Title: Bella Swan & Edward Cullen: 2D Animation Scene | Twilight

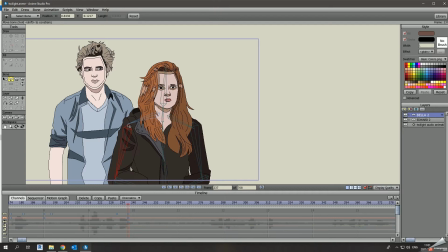493s
I'd call it like a smudge, a smudge of the surface, because there's so much the software can do. But I think what I want to focus on is in creating something that can be done in a short space amount of time.
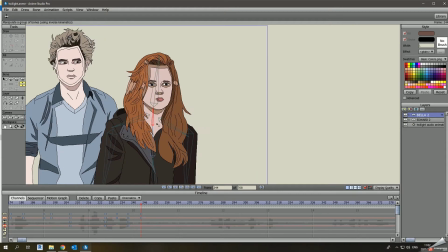507s
Often in animation, it'll take you months to produce something that's only like 10 minutes, 5 minutes.
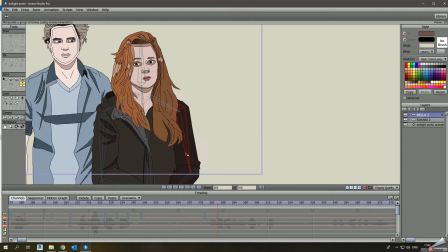512s
So I've been thinking for a while now, how do I make something that can be done in a couple of days and release?
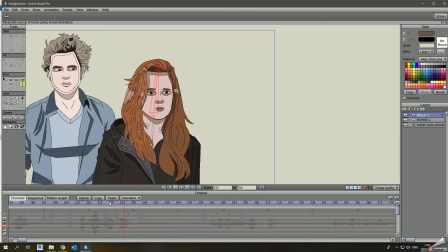520s
So I thought of this, and I thought people can do their own, fan fiction, or their own animations rather.
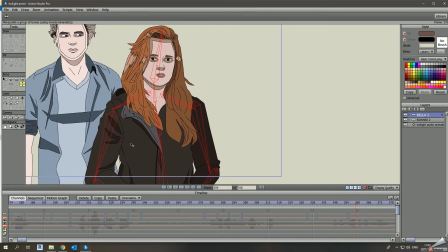526s
So I think in the future, I will create a video where you can create your own characters from scratch, and then, follow the same principles, I suppose.
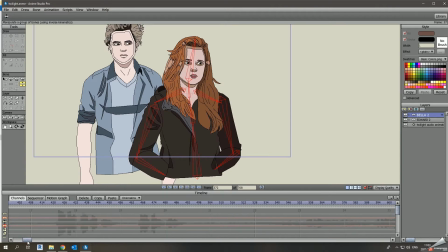535s
And if you guys would like to, me to create something that's more detailed, then please feel free to ask me, and I don't mind doing that. If you enjoy what you're watching, let's start that again.
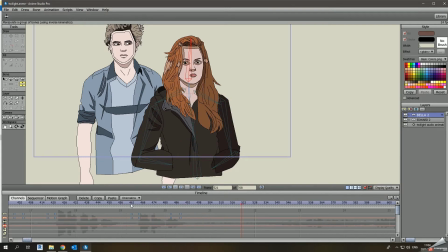549s
If you enjoy what you're watching, please consider subscribing and hitting the like and leave a comment.
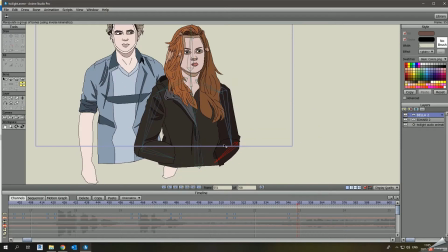555s
Right now, as of this video, I'm still at 0 subscribers, so chances are that if you have a request right now of a specific trace and animate of anybody,
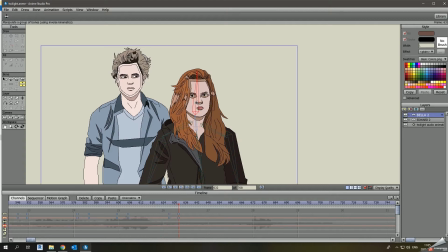565s
even yourself, you can contact me,
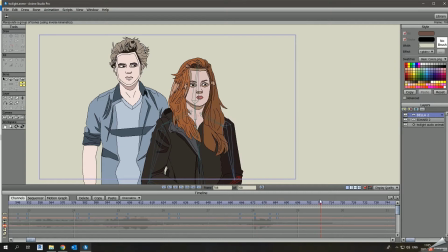569s
or you can just put in the email what you'd like to see me trace and animate, and we can do that.
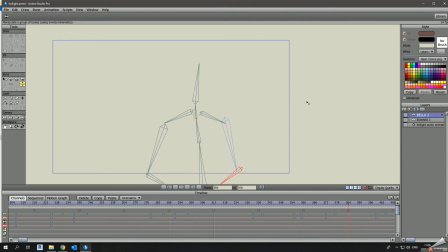575s
So please consider liking and subscribing. All right, coming back to the animation.
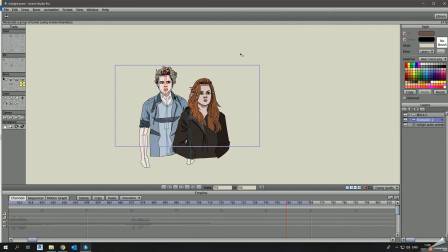580s
So we're done with Bella, and now we're going to move to Edward.
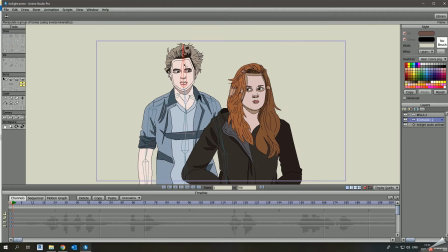583s
Now, the best part of Edward is that he's not going to be doing much, because he only has one line in this whole animation where he says that he's 17.
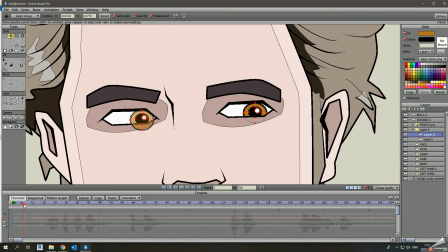591s
All right. So mostly for his animation, it was just the eyes, making the eyes, move around a lot.
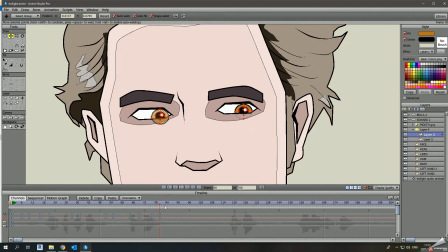599s
I know that in the industry, like if a character isn't really important
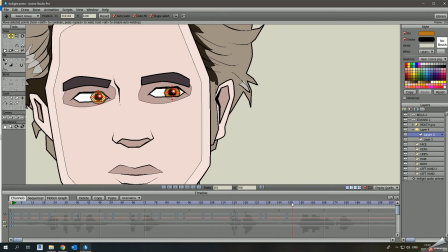608s
in what's happening in the scene, then usually what they'll do is that they'll just let them be motionless.
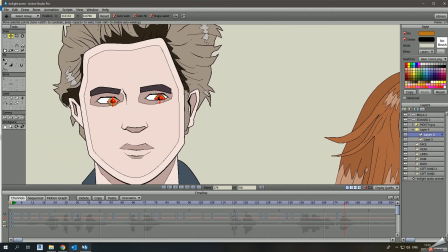614s
But here, because we've got only two characters, we might as well put in the details. I could make his eyes just look zombie-like, but then it would really come off as a still image in the background.
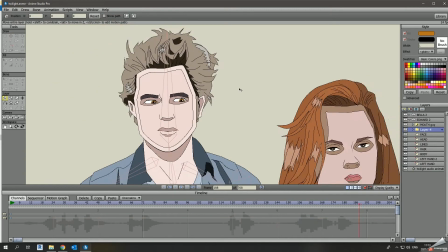624s
So with things happening on his face, it really brings the scene almost to life, if I can put it.
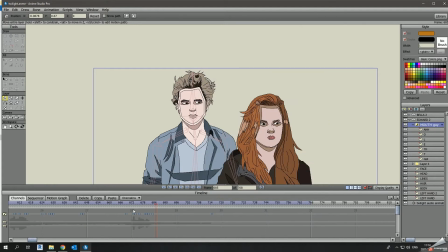632s
So you'll see here that that's the only portion of his dialogue. So everything else, I don't need the software to sync. All right, so we've got him there. So right now we're just going to also create his blinking.
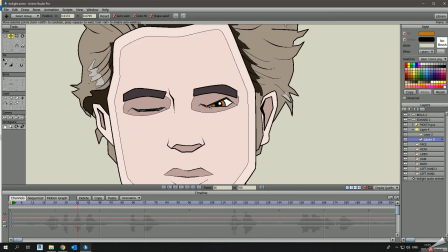650s
Again, also these are just the little details that bring the character to life. So blink every now and then.
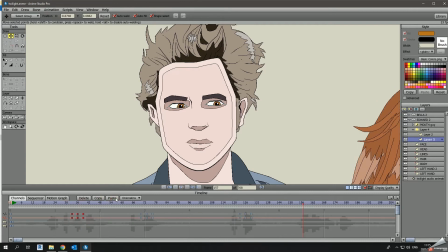657s
I don't really time it. And obviously in real life, no one blinks this much, even for Bella. But for all purpose intended,
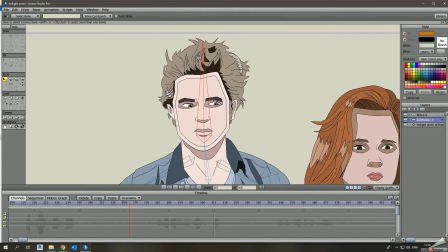667s
you just want to give that motion to your characters.
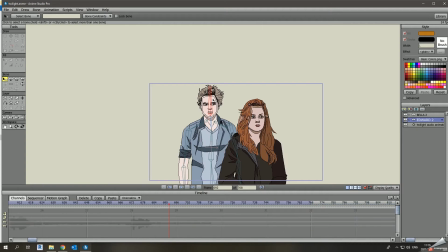672s
So now that I've done that, I'm just going to play around with Edward's,
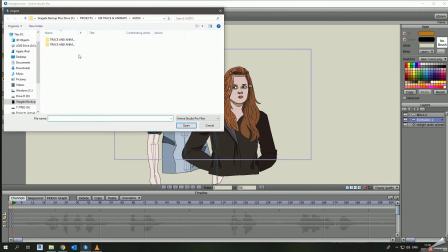679s
Edward's movement. But I know where I'll start using the movement.
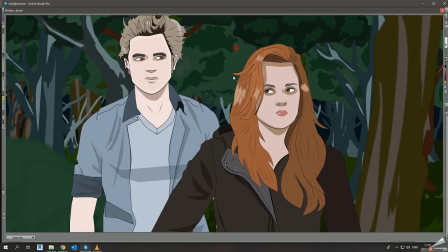686s
So here what I did was that I just imported a background that I had previously done a while back.
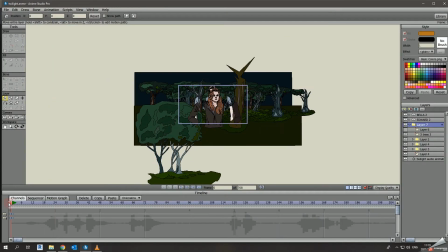694s
I think almost years ago. So I thought, why not just recycle something? So here what I'm doing is I'm creating the mist or fog that will pass by as they talk, just to add that little flair.
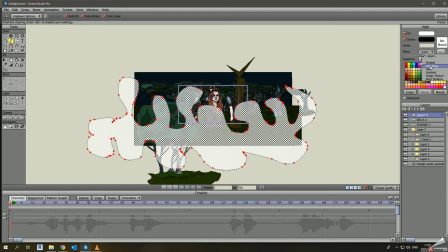707s
So this is the fog. Yeah, the fog or mist. You can see now it's starting to look, it's starting to come alive.
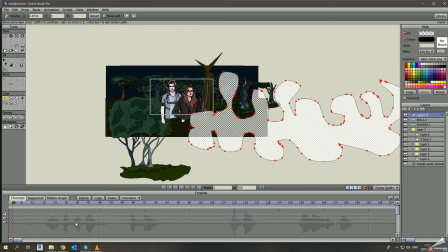720s
And then I just move it from, I create keyframes from left, or rather from right to left.
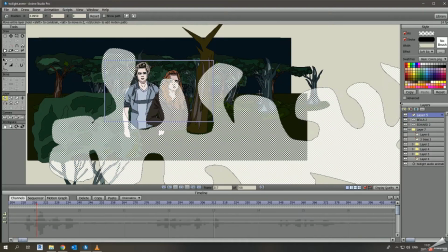728s
And then in the animation, it will look like as if there's like fog passing them by, or they in the middle of a misty forest.
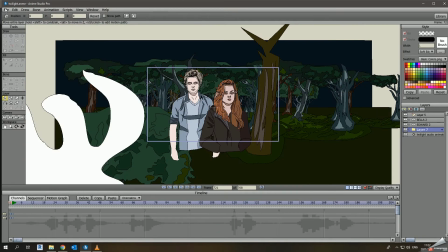736s
So now that I've created my overall scene, I save as and create as my scene 1.